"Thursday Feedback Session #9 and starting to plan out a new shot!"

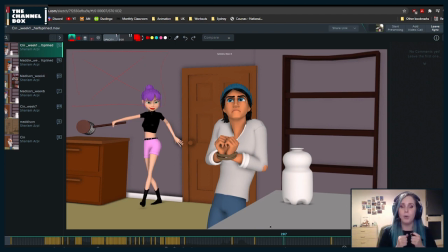3435s
No, personally I would do that note of looking to the side and then looking to the other side, to screen left and then screen right. And when you're splining this, just make sure that, for example, here the whole body is rotating and with the head.
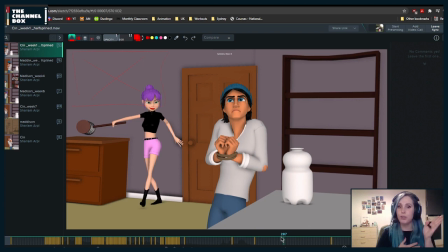3453s
It would be better if, like, the eyes move first and then the head and then the chest and then the hips, so that there's a bit more of a breaking up of the motion rather than everything moving at the same time, which is this feeling.
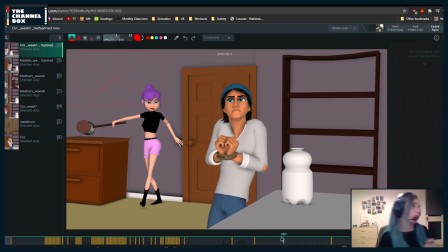3469s
It's more of 1 2 3, where one leads, then the, and it's not that it's one, then two, and then the hips. It's more, one starts moving, then the chest follows, and then the hips.
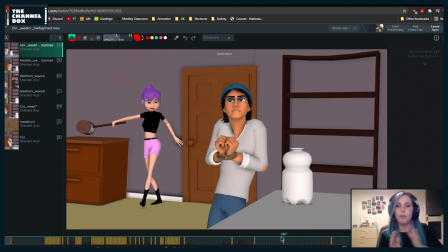3484s
But it's like, uh, in the middle of the motion of the previous one, rather than one after the other. Musky. Yeah. So yeah, do you have any questions?
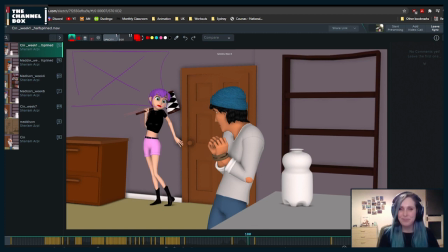3501s
Cause yeah, sorry. Also, if anyone has anything that they want me to look at, feel free to send a link. If not, I'm gonna start blocking something online, which
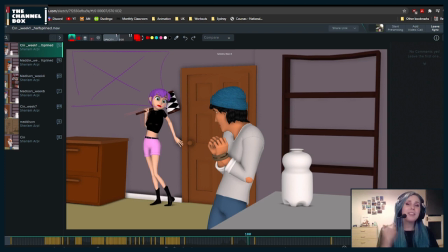3524s
it's gonna be very, very stressful probably. So yeah, if you don't have any questions, I'm gonna start with the demo.
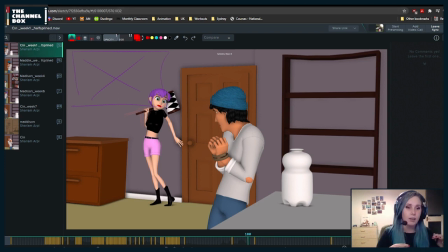3536s
But yeah, good luck with this. I think once this is for the second version, I personally like this staging.
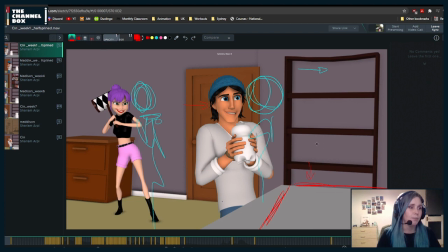3544s
I like this staging much better than this one, because this one,
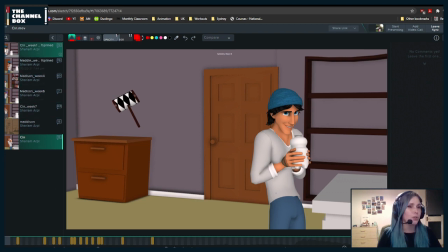3550s
I mean, I think that we're like the thing that's appealing about this
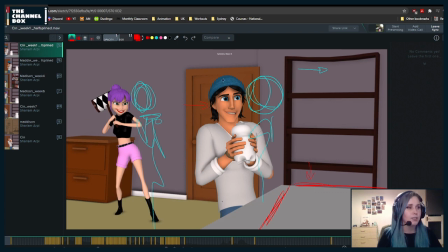3557s
version is first this change of the size. This is much bigger. I mean, yes, we want her to be more important, but in terms of appeal, in terms of staging, I think this one
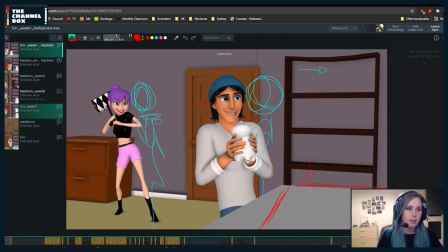3576s
feels more appealing. Oh, this one?
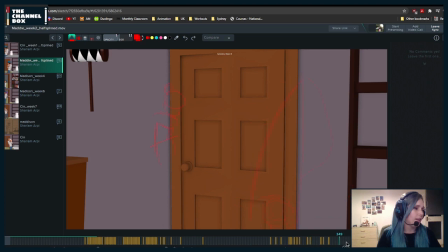3581s
Oh, okay, cool, cool, cool. Hang on, this doesn't want to load very well for me. Let me just refresh.
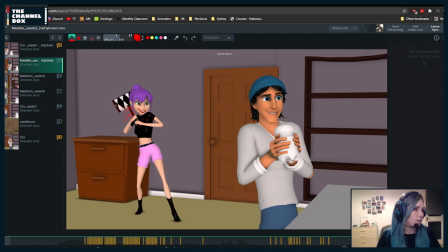3600s
Uh,
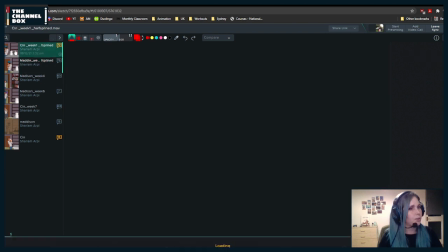3604s
I'm not sure. Let me see.
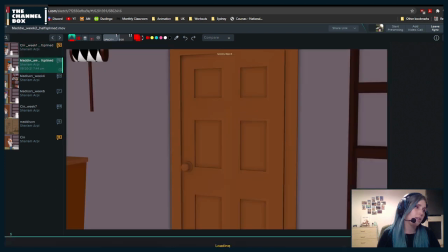3609s
Yeah, I think this one might be more appealing.
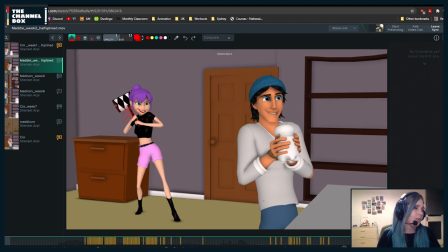3616s
I'm not sure.
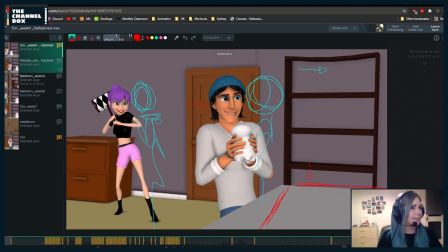3619s
There's something really nice about this one, but I feel like this one might working better.
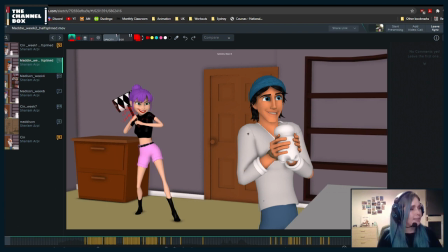3627s
I feel like I would want this same staging, but him maybe a little bit bigger, like you had him in the previous one.
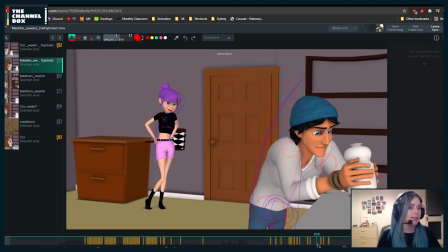3642s
Slightly bigger. So slight by what I mean by slightly bigger is basically more towards camera.
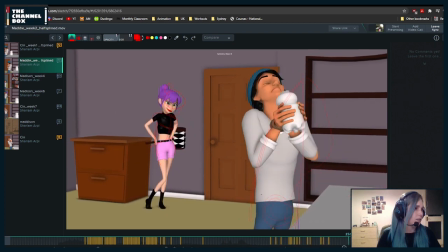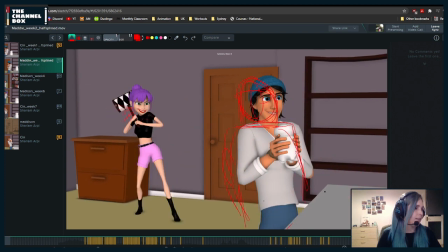3654s
But the like this, I would keep it where it is.
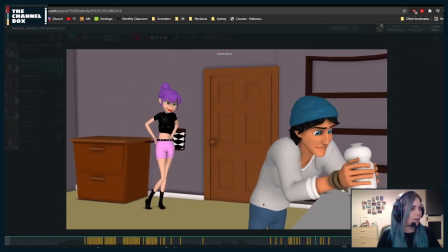3659s
Especially because right now what's happening, if I look at him, it feels like he's barely moving.
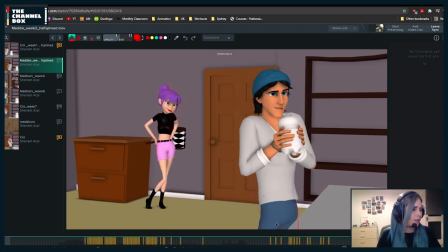3667s
And you're kind of cutting him in this line, which feels also a little bit weird.
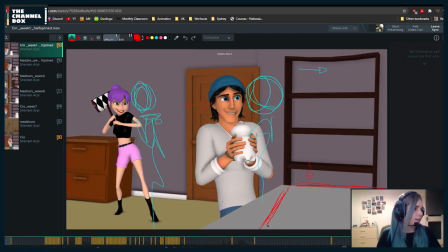3673s
Whereas in this one, I feel like because we don't see it.